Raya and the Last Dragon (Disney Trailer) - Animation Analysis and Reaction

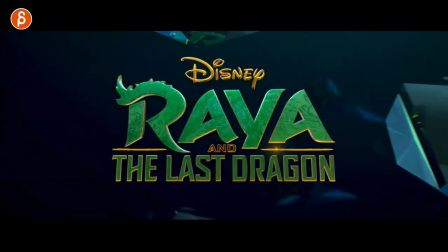Welcome back to the animation analysis and this time I'm going to take a look at the full trailer for Raya and the Last Dragon.
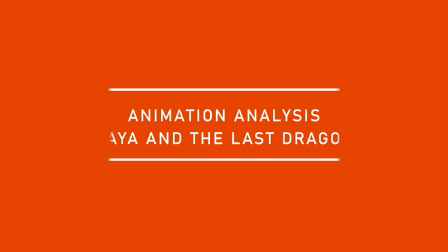Very excited to watch this. I watched this once. I had a lot of cool stuff, especially towards the end. Let's go back to the beginning here.
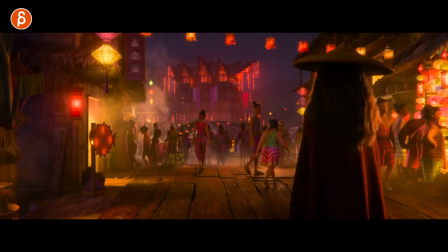It doesn't waste any time with establishing shots, but before I continue, hi, my name is JD and I do acting analysis clips.
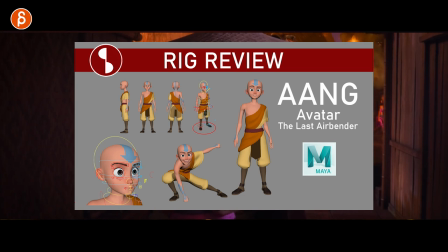I do animation analysis clips like these. I do rig reviews, proc reviews, all kinds of stuff. This is YouTube.
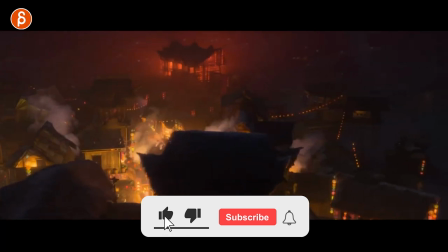This is The Pitch. So if you like that stuff, you can subscribe if you want to or not totally up to you.
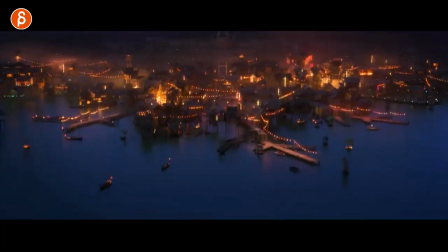But that is that for the pitch. Let's look at this full trailer. And again, this is going to be somewhat of a mix of analysis and I can't help myself.
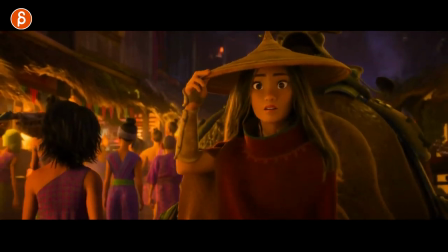Sometimes I just have to gush and it's kind of a reaction, but it's not one of those animator reacts kind of overdone,
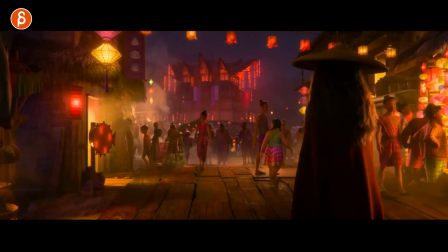but I'm going to just follow along with this. This whenever I look at something like this here, I always feel like, all right,
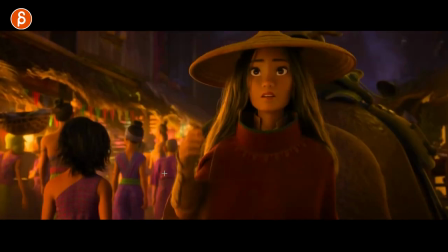this is a good shot for interns or someone that's new to learn the pipeline to populate the scene here
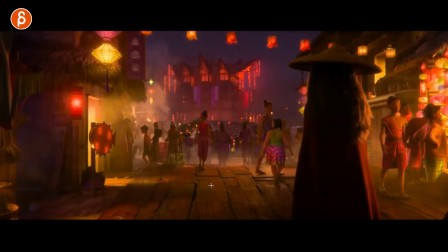but it's always good for contrast actually someone just submitted something in terms of my workshop wanted to do background animation crowd stuff you can see just the different types
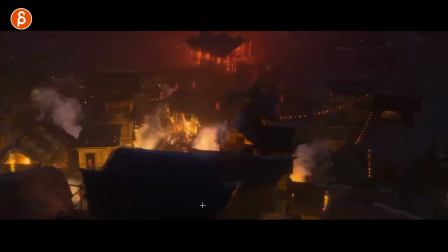of walks there's different speeds and everything but i do want to go back to the very beginning here as we see her contemporary outfit
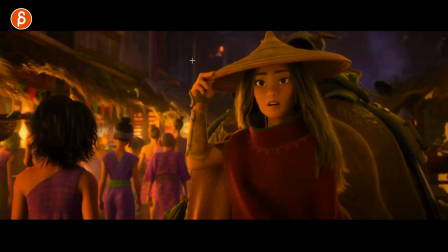and everything whenever there's something like this reason why i'm framing through this is this i'm a big fan of hand poses and i think if you watch some of my clips
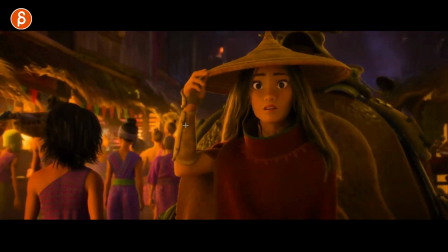you know i'm a big fan of these and i always look at how do you get off of a pose like do you offset by little fingers like which fingers are still there which ones do relax first it's always interesting to see in terms of polish i love
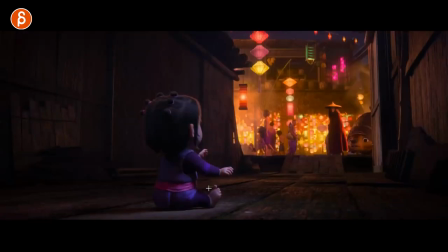all that stuff all right first thing we have here is baby speaking of fingers here you can see the detail but i was looking at this i
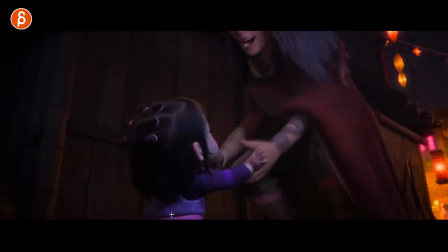was looking at the bounciness and how it kind of goes forward. Super cute with his little toesies.
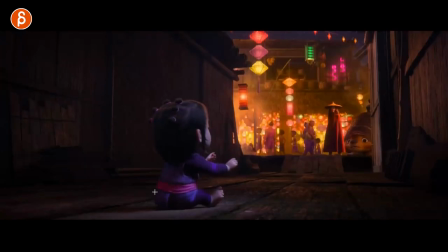Look at that. Cute, cute, cute. They're offset in your pose, or as always.
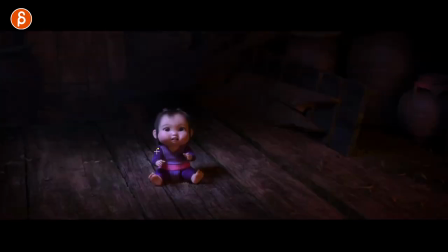New semesters are starting for students. So, students, if you watch this, think of asymmetry in terms of, even if you go out and it wants to go out with both arms, you're going to have some twinning, but there's still a little bit of a change in terms of silhouette,
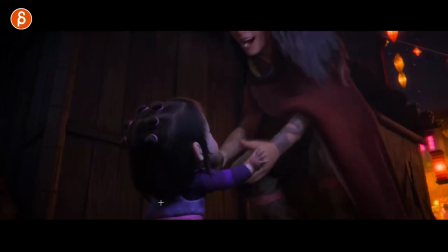angles of feet. Even if you have twinning, you can still offset a little bit. but again twinning is not always wrong actually i just watched a kid not a
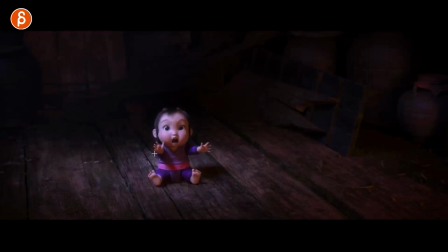baby but a kid when i picked up my kid from school an old girl was waiting for the dad and she also had her arms out like
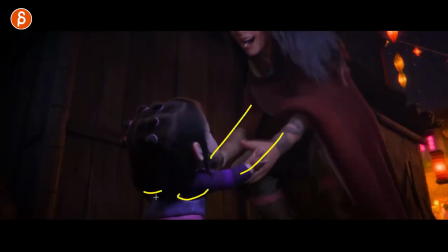that and it's it's natural sometimes you just twin you want to grab someone under the armpits you are going to have a twin pose so twinning is always something
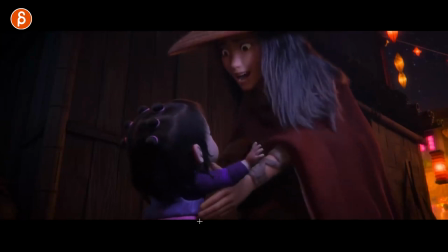in mirroring that you hear avoided but every now and then it's okay you have it in there this is an interesting single weight assignment
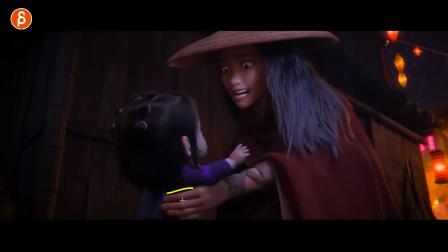that doesn't really have weight but I'm looking at this in terms of you're still going to have a squeeze of the fingers going in and you're going to have you can see this here look at the distance of that the hand and the arm here the arm still goes up because you're going
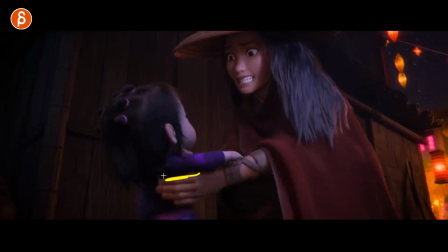to have fleshiness and the cloth that goes up until this reaches here the shoulder and then it goes up so even if it's something
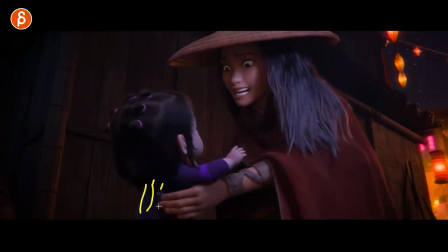light think about well what is the character holding is this something soft is something hard is it going to slide up until it hits an area that can't slide
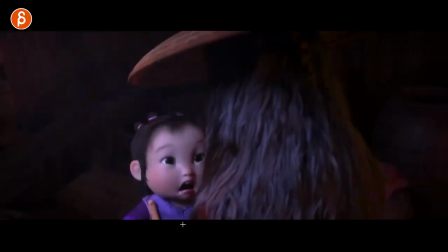up little details but it's there whoever did this nicely done like that little hey a very oh what am i lifting here classic classic got the face here of a baby
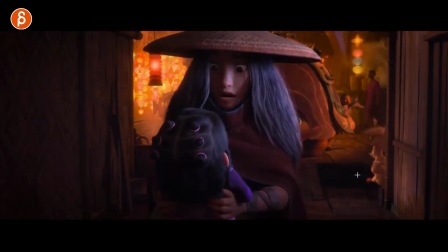and of course it goes over there cute is what i want to look at lots of little creatures in this trailer that's cute this guy distracting with food while the other ones are going over there and then it goes straight into your bouncing ball right you got your ups
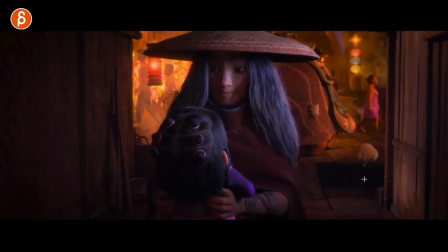and downs you got your hang time you got your full extension and stretch curvature along the path and you got that even this look at that
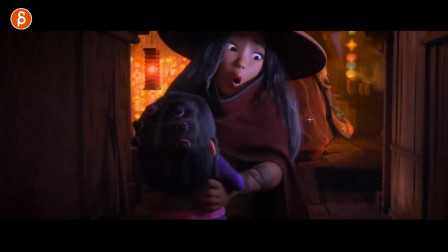size i can't get there and then a little adjustment and jump cute let's look at this here for her
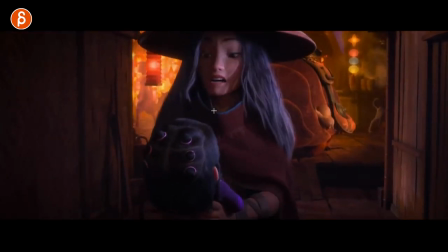nice i also like this too she's going to turn but she's leading like hey she's about to talk to someone,
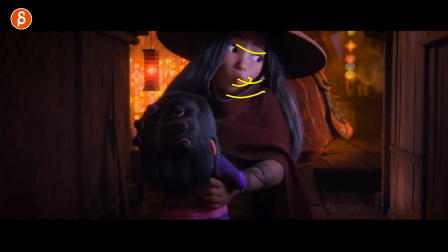she has talked to someone over there, then leads with the head, then leads with the mouth, almost pulling this way, eyes going this way, into a turn.
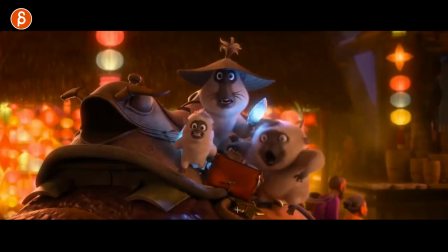And then you can see the reveal of that. And this is what I wanted to take a look at.
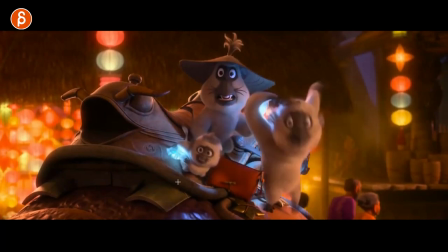Cute. I'm always a fan of little creatures. I can see they all behave differently.
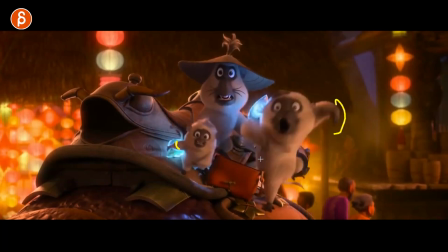Little guy holding this. You got that drag here in the hand. Nice curvature.
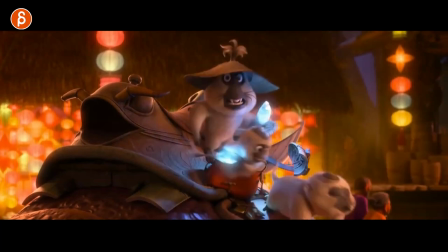Look at that. Nice reversal. That's why I love looking at this here. All over this. Look at that. You can see the feces here. Push. Push off this way and then curl full extension.
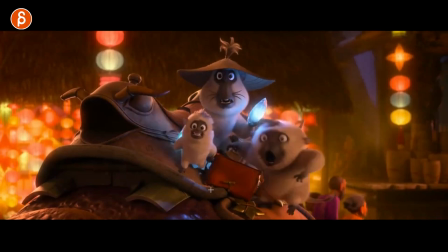Those are the little things. I'm going to do a most common student mistake soon for an FNA.
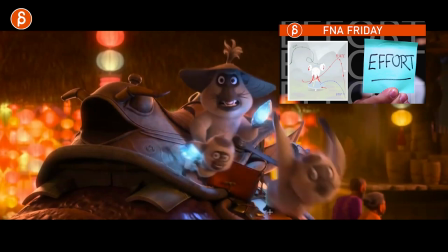It talks about the details and effort. Are you going to go in there and go frame by frame and do this?
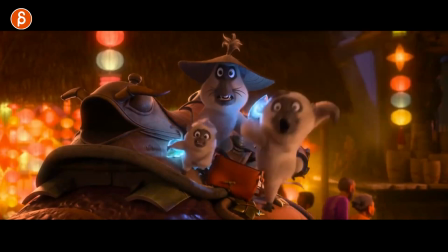This is a slidey surface, right? So you're going to have the slideyness pivoting off the heel there.
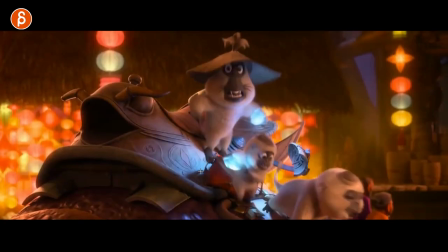I know this is extremely picky. We're five minutes in and I'm already frame by framing, but this is very cool and I do want to take a look at this.
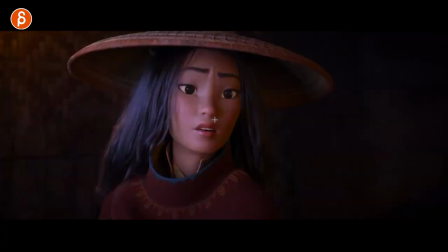You got a soft little hat. Bounciness there. It's great. All right, let's watch this again. Ooh, but before I do, you can see they'll stretch in the face. Bam, goes back up into a squash. This section, not as much. Nice, got asymmetry in the face there. There's so much to look at.
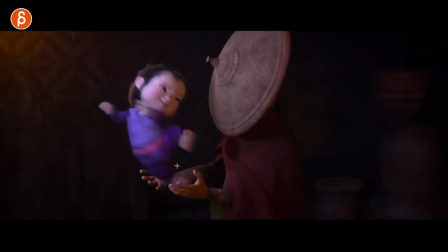It's so cool. Oh, and then we got a bit faster timing.
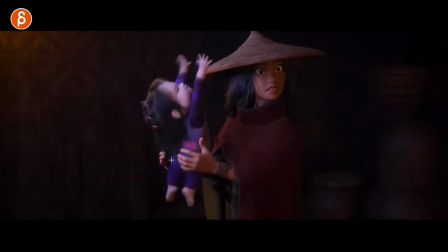Look at that. let me go frame by frame got a kid here gets off of the grip right out of that nice stretch but still not super straight but you have a nice stretchiness with a nice arc
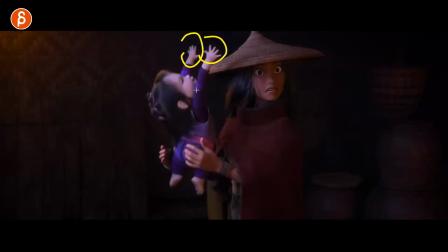super clean silhouette look at that one frame and it's great because we registered this right the hold is so long that the motion blur is stopping so this is a very clean fairly non-blur pose that we register.
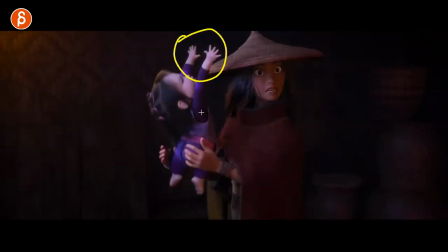If you play this in real time, you see this. You just see that, and that serves as an anticipation into that one frame. You don't need the grip and everything. That's really, really cool. So that's a tip for any of you. If you do fast moves, find a way to slow something down that we need to see so that the blur goes away if you're doing something blurred.
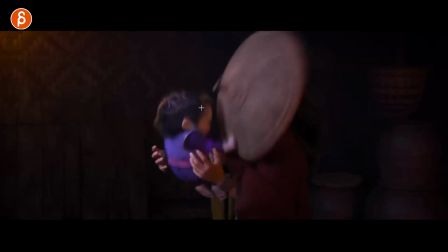So we have a very clean registration of that pose. I love this here too. the change of the fingers into that great hand poses get back into a triangular simple form here for silhouette we can see this it's great she still holds off to that and
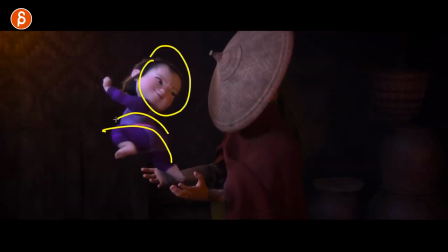oh that's great too hold hold hold on the face the rest still turns around and then one other one frame
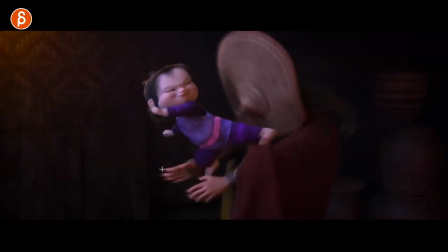hold there and you can see that drag in the fingers right from where they used to be
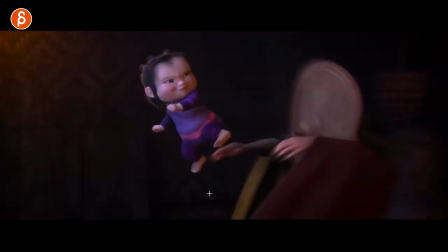into this change in the wrist i love looking at that stuff you might go this is overboard but i love this look at that it's great and then very stretchy very structure squash and stretchy baby
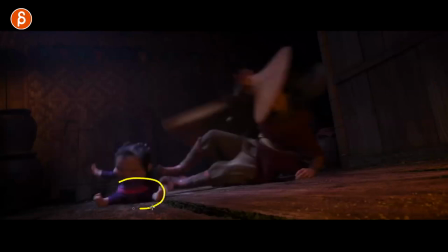there and you can see this on the bounce stretch out flattens and then elongates again even here clear pose clear for the grab here into that into her face as she goes back this is so great
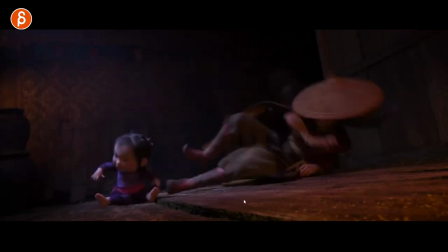it's going to be on a long analysis clip holy moly I love this for body mechanics as she falls she goes down here boom you got that impact hard
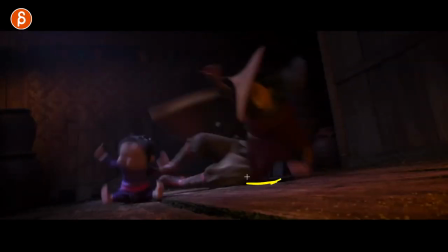hard surface on the hard hip here boom and then this falls down compression here and immediately wanting to go back and see this here